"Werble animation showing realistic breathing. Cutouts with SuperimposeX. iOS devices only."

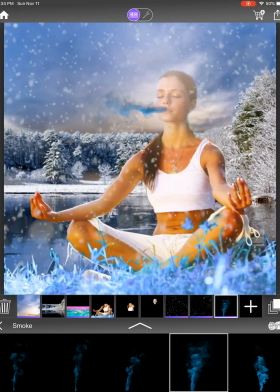So if I try the smoke,
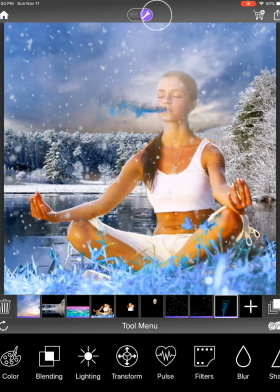what I have to do is go turn my tools on again, go to lighting,
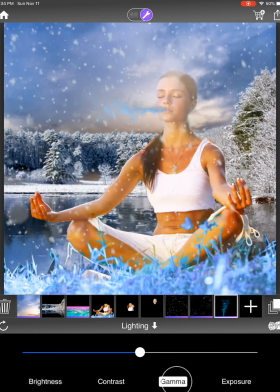increase the lighting so that it's white, gamma, reduce, exposure, brighten,
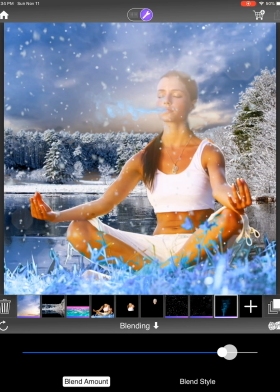and lighting, blending, maybe reduce the blend amount so it becomes a little bit transparent and see how that looks. And if I think that looks okay,
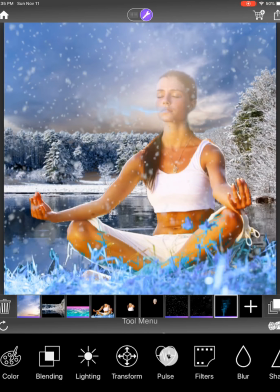what I'll go is now turn my tools on to pulse mode, and I'm going to choose,
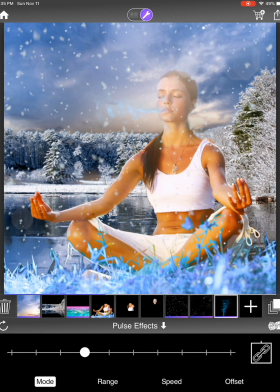I think it's the fade or
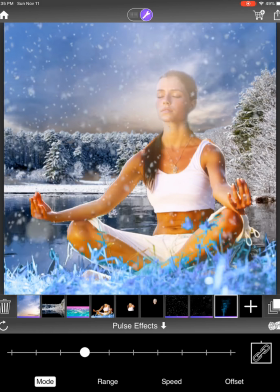I think the fade one might look like it's breathing. So there's still some color, bluish cast on the smoke.
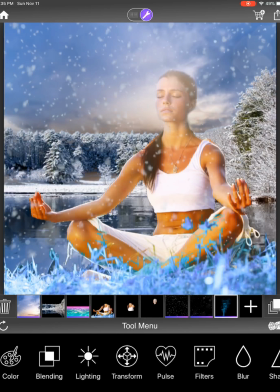So I want to go to color,
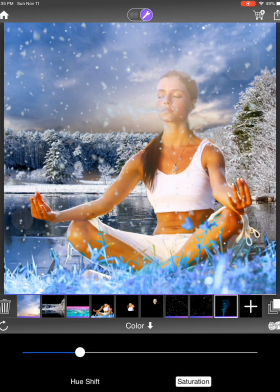saturation, and reduce that so that a bluish tinge has come out.
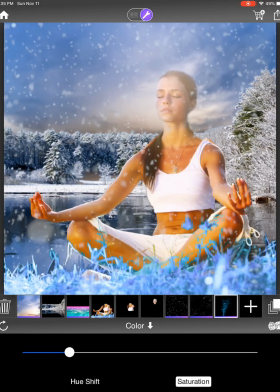So the smoke doesn't look like it's coming out of the nostrils.
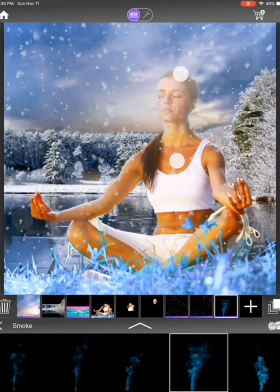So I'll turn this tool off and shift it with my finger slightly and see if that looks okay.
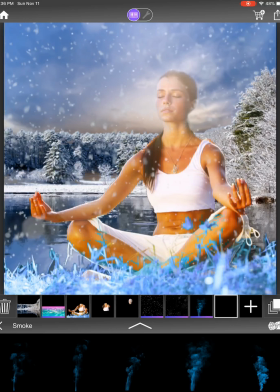So that's also done. Maybe what I can do now is I can add some moving hair to make it a little bit more realistic. So I click on my packs and go to the hair pack,
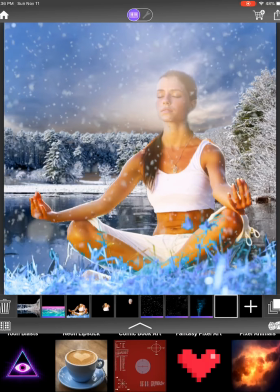which is
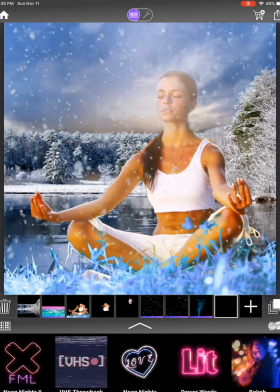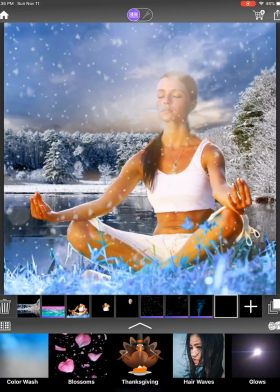I'm not been using Werble that much lately, so I don't know, I hear hair waves.
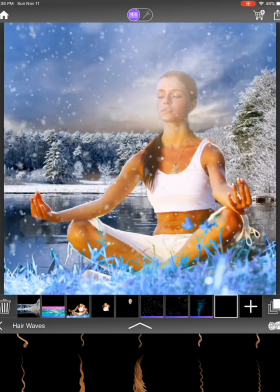So what I'll look at the different type of hair options that we have and see, maybe this one I'll try to use.
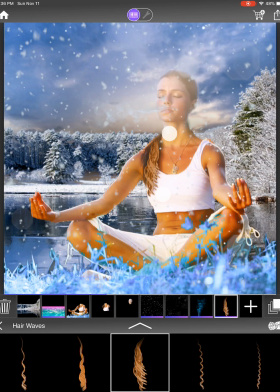So I'll bring it here somewhere like that on the there.
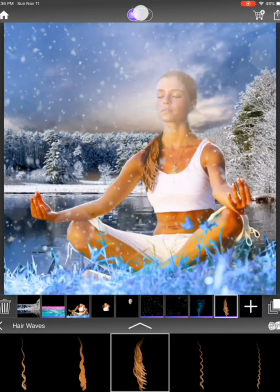It's got some movement going on there. I turn the tools on, go to lighting,
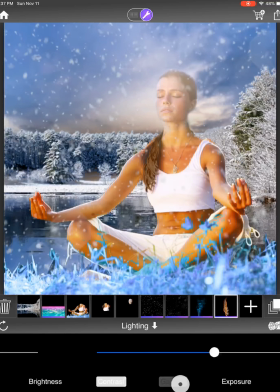reduce the brightness, maybe gamma increase to make it darker,
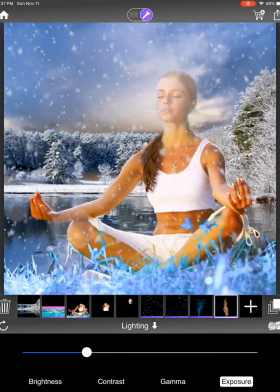exposure is already decreased so that hair also becomes dark and tries to match the color. And in this way I'm able to create the Werble which has the realistic effect. once I'm satisfied with the effects that I got here. Oh, one more thing that I can do is I can go to
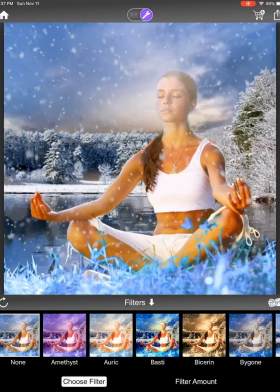choose and choose apply a filter. So Werble has a number of filters like Instagram kind of thing.
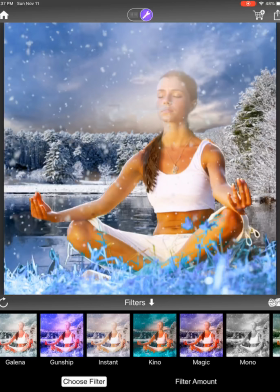So you can experiment with these and choose which one you want,
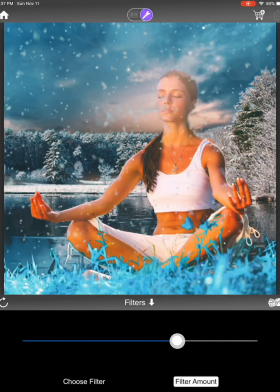and you can adjust also the strength of the filter and see.
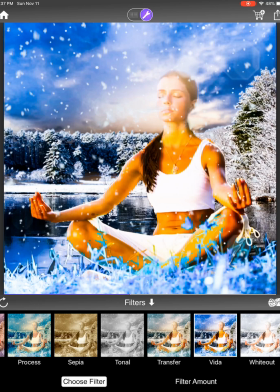So maybe I'll choose Vida, and then filter strength, I'll go light like that.
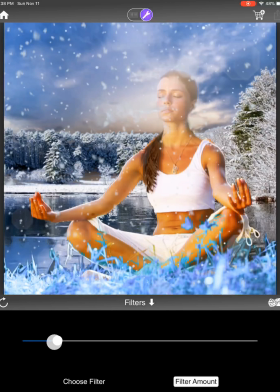So that all, if you like the effect of this, then you, when, once you're satisfied with the look you're going for,
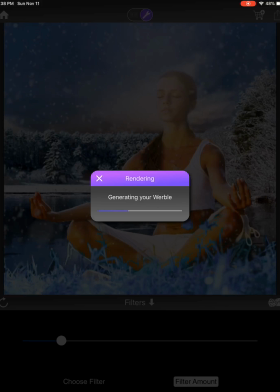you click on save on the top right, and it generates your Werble very quickly.
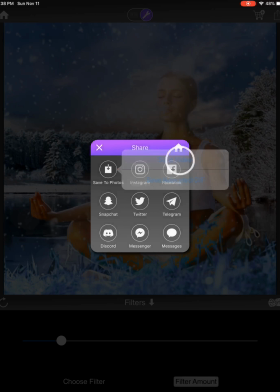You click on save to photo, save video, and typically I go for 20 seconds,
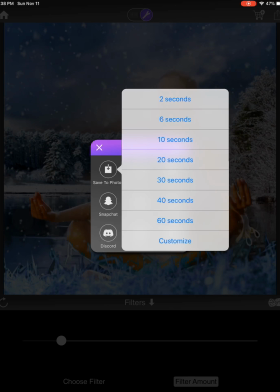but you can choose whatever you like. And that's it. And that's how you create the Werble with the realistic breathing effects.